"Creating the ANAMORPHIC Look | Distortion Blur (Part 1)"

So shooting anamorphic is a luxury most of us can't afford because it's, well, expensive. However, there's a very quick and easy way to do it in DaVinci Resolve that only takes a few minutes if you don't actually want the squeeze factor that anamorphic lenses give you. If you're after that background distortion, oval bokeh, or even lens flares, there's a few ways to kind of fake and get around this while still keeping it subtle and not too obvious that, well, it's an anamorphic. I believe it's incredibly important to start off with the gear you shoot with.
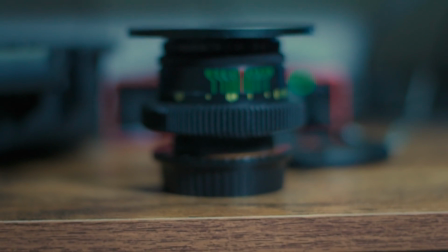(0:32)
This is the famed Helios 442 that has been modded to EF with a gear mount and a universal 82mm front ring adapter, specifically for the Sirui anamorphic adapter because I like the look it gives with this. However, if you're not using an anamorphic adapter, this lens is great because it's known for distorting the background, and not just typical distortion, but swirl distortion and barrel distortion, which is primarily known for being an anamorphic effect. This also has the added benefit of creating some interesting looking bokeh, which can be pushed a little in post-production to make it look oval. So when you shoot with a lens like this, it's a little easier to get that anamorphic look in post even before you start working with things.
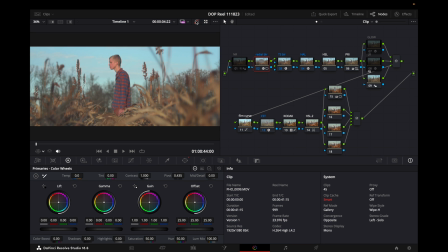(1:14)
In Resolve, I have a clip that was shot on a Helios 442. Here's the original look, and here's with the color grade and added anamorphic effects. You'll notice that when I toggle between this, it doesn't look all that different, there just seems to be a little something extra. If you pay attention to the very left and very right corners, especially of these trees right here,
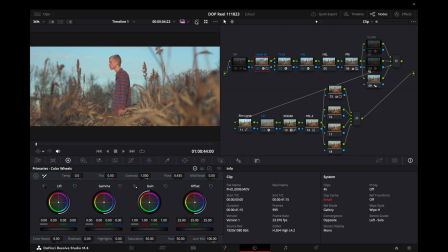(1:33)
you can definitely see the anamorphic look taking effect. Now, while I was using a Helios 442, I shot it on an APS-C camera, meaning that there was a 1.5 times crop in the image, meaning that most of the swirl that you normally get from that lens, you don't get here. So don't worry if you don't have a vintage lens like the Helios, this effect can still work super well.
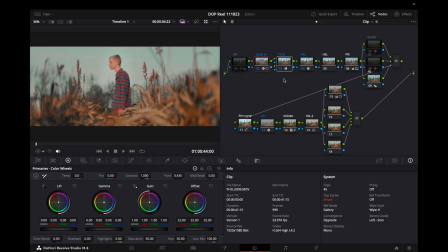(1:55)
I'm gonna go ahead and disable the two effects I'm using for this look. You can very clearly see that difference take effect immediately. The two effects I'm using is radio blur and tilt shift blur. To access these effects, you can just search over in effects, radio blur or tilt shift blur, either one will pull up.
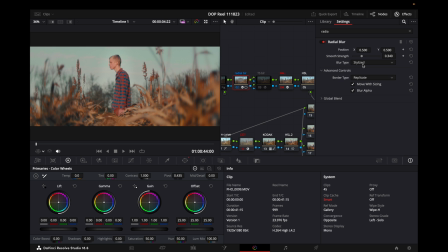(2:15)
I'm gonna go ahead and activate the radio blur and show you what settings I'm using. Now this shot was for a music video, so I tended to go a little bit stronger on the effect. Normally, I go to about 0.28, and I find that that looks nice. However, for here, 0.34 looks pretty good.
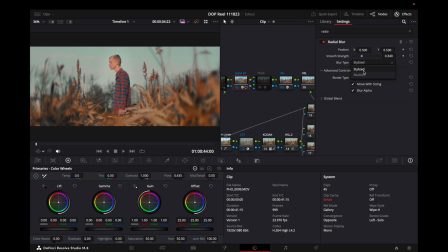(2:30)
Radio blur has two blur settings, stylized and realistic. I always go with stylized. Realistic just doesn't look anamorphic, and the edges of the frame don't seem to fall off like an anamorphic lens would. Stylized is definitely the way you want to go, since anamorphic is a stylized look. Now, the most important thing about radio blur, in my opinion, is the global blend.
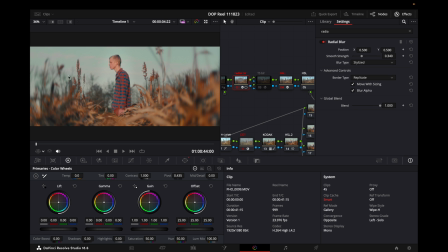(2:51)
Turning this all the way up makes this very clear that it is a in-post effect and is fake. Pulling it down makes it a little harder to tell what's going on. I'd suggest adjusting this on a per clip basis, although about 0.75 I found is the sweet spot, especially if you're trying to go very stylized.
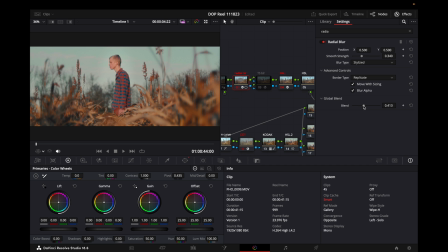(3:10)
If all you're trying to do is make a very, very subtle effect, going around 0.4 does a very good job of warping those edges, but not going overkill. Again, here's off and on. There's still a pretty good effect. However, 0.75 is where I like to be at.
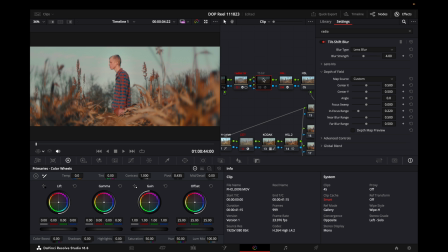(3:25)
I think it looks quite nice. Now the second effect is tilt shift blur. I'm gonna go ahead and toggle this, and you probably didn't notice much. That's because it only affects the very top and the very bottom. Here's the depth map preview of what I'm doing.
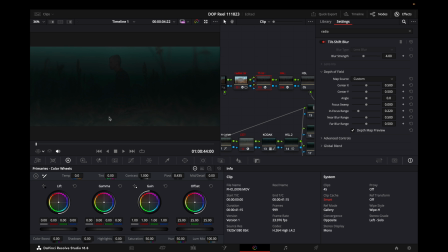(3:38)
As you can see, I have it kind of going over his head because I really want to highlight the grain on the sides more than I do my subject in this shot for the music video. Now this has tons of different settings. However, one you're going to want to pay attention to under lens iris is anamorphism.
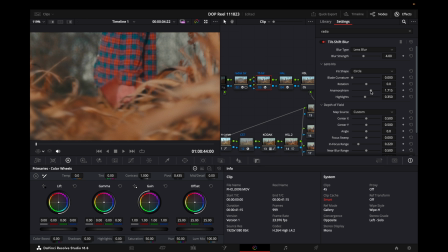(3:54)
If you go all the way to the bottom here, I'm going to take anamorphism all the way down and then back up again.
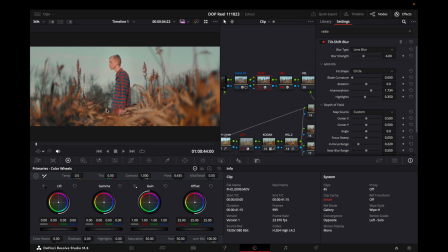(4:01)
You'll notice the blur is stretched side to side, which is exactly what anamorphic lenses do when something is out of focus.
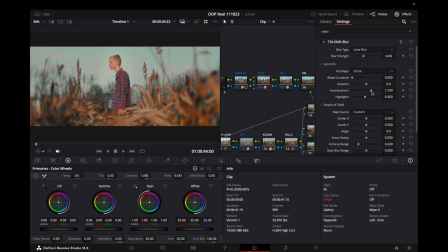(4:08)
I suggest using this effect most of the time, not because of just that slider, but because it tends to pull the radio blur in a little tighter. You'll notice that at the bottom, if I take this off, you can kind of see the blur go on and off right here.
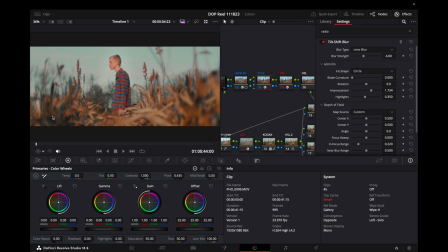(4:26)
The tilt shift blur stretches it side to side, where the radio blur kind of has this curved effect right here. What the tilt shift blur is doing is essentially making sure that at the top and bottom of the frame, the radio blur isn't obvious, and the radio blur is doing the same thing, making sure that at the top and bottom of the frame,
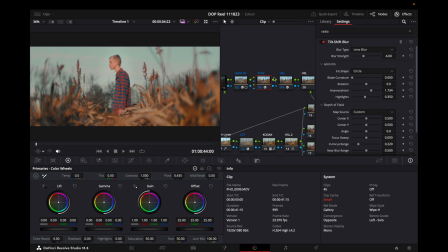(4:44)
that the tilt shift blur isn't obvious. These two effects in conjunction work really, really well, and I wouldn't suggest using one without using the other to some degree. Now, there are plenty of other effects you can use to glue these together, such as glow or light rays, I
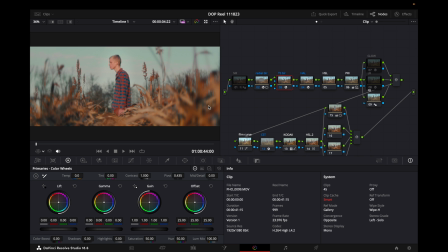(4:59)
just found that neither of those effects were needed in this shot, and it pretty much ruined it if I used it. For example, there's the glow, and there's without the glow. I didn't like it, however, it does glue the sides together very, very well,
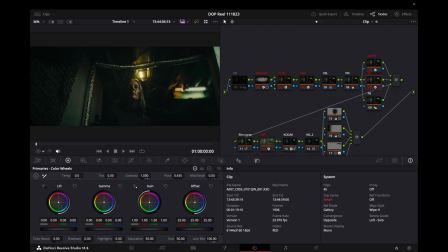(5:12)
and in certain shots, such as this one right here, I very much like to use glow and light rays. If I take these off, and then turn them back on, you can really see how much it glues together the radial blur and tilt shift blur.
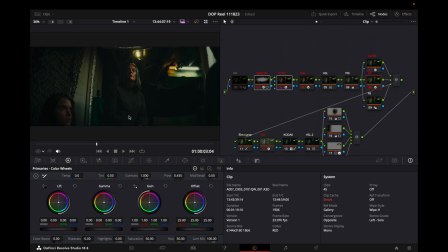(5:26)
Now this shot right here is anamorphic, but just with an anamorphic adapter, and again the Helios 442, and it was shot on a red Dragon. I'd suggest using glow and light rays because it's very, very effective for making your image look very concise and glued together.
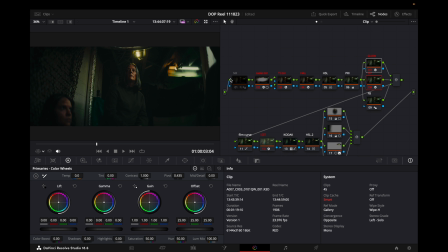(5:41)
Again, off and on. It will really glue together the radial and tilt shift blurs. Of course I wouldn't end this video without some cinematic shots showing off the radial and tilt shift blur.